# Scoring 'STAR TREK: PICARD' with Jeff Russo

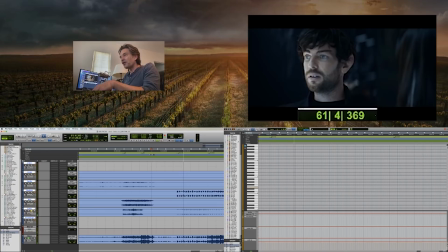1263s
And then bringing in sort of the more dark, dark part of it. And then, you know, the slight bass hits.
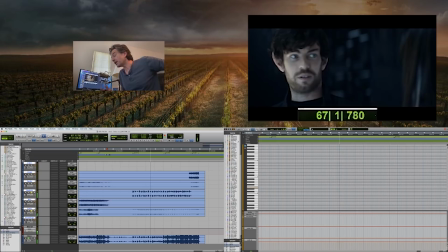1276s
You know, one of the fun things that I have in working on a project like this is trying to find some interesting new ways of doing stuff, like this bass sound, this synth, so just finding the right sort of EQ curve
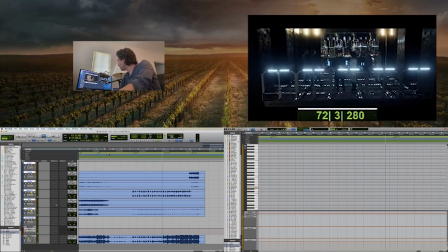1293s
to really work in conjunction with this cue.
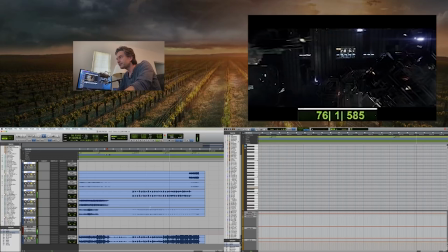1300s
And then...
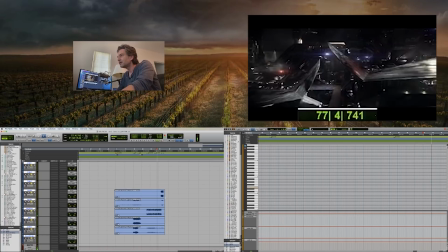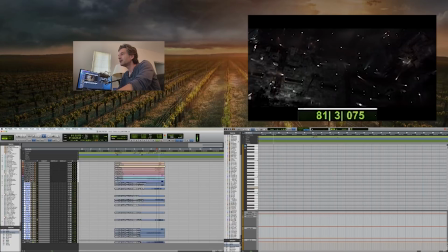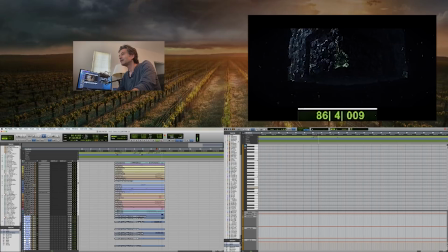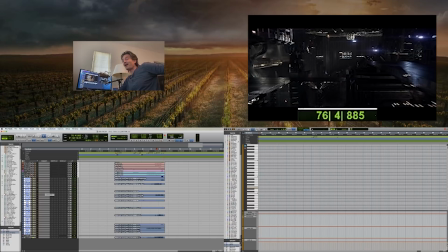1339s
And, you know, one of the really great sample libraries I've been using in this is this Eric Whitaker, the Eric Whitaker Choir Library, which is really great. we don't really have much of a budget for live choir so the
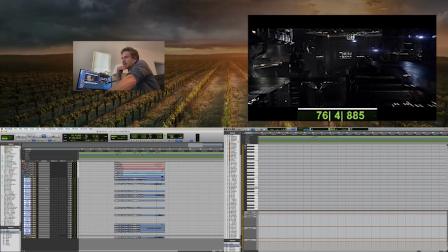1356s
Eric Whitaker library really does really does fill that that void right there when when I need when I need that sound but it doesn't need to be like you know you you could just use it as a as a bit of a as a bed and
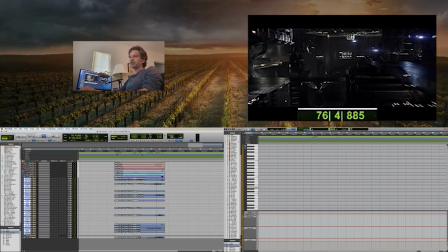1370s
it gives it that intensity of choir without having to sort of start using word builders and stuff which can be so complex and really you really don't get all the way there in my opinion but when you're using it just as as this sort of underneath
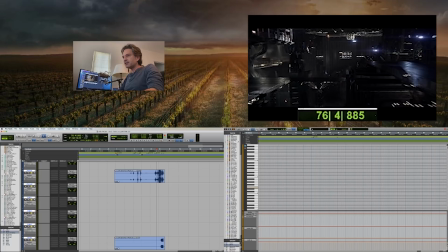1389s
pad type things it really does it really does work pretty well and we ended up using this
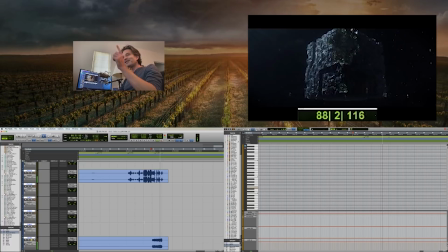it starts to feel you know slightly like okay it's being stretched or it's being moved around and if it's hidden underneath like the big strings and stuff it
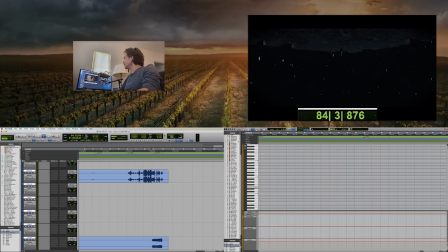1424s
really does it really can sound very authentic very authentic obviously on its own it can be it can be a little it can be a little fake sounding that one has always been the best one that I've ever found
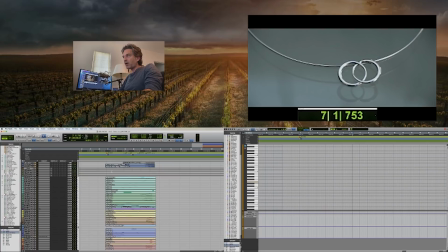1443s
let's see the other the fun part is also then checking my own work as I write parts
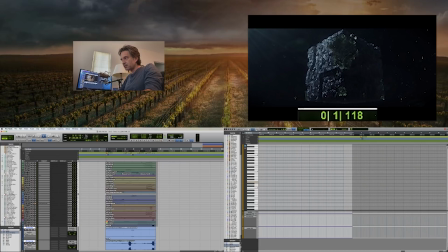1452s
you know I start being like wait a second is that is that working with these other parts and obviously I don't
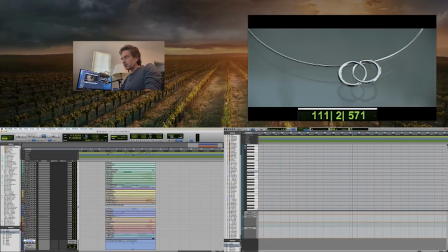1460s
need to see I
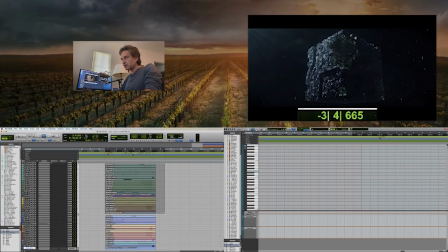1467s
usually do it with the strings and the winds sometimes the piano
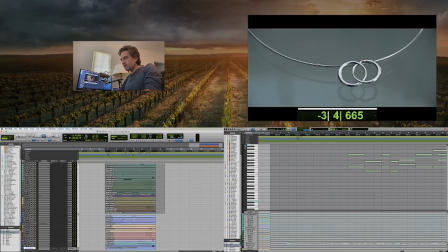1472s
which is how I usually do a main sketch and then I'll look at it here which you can see I can move this sort of more in the middle of the screen and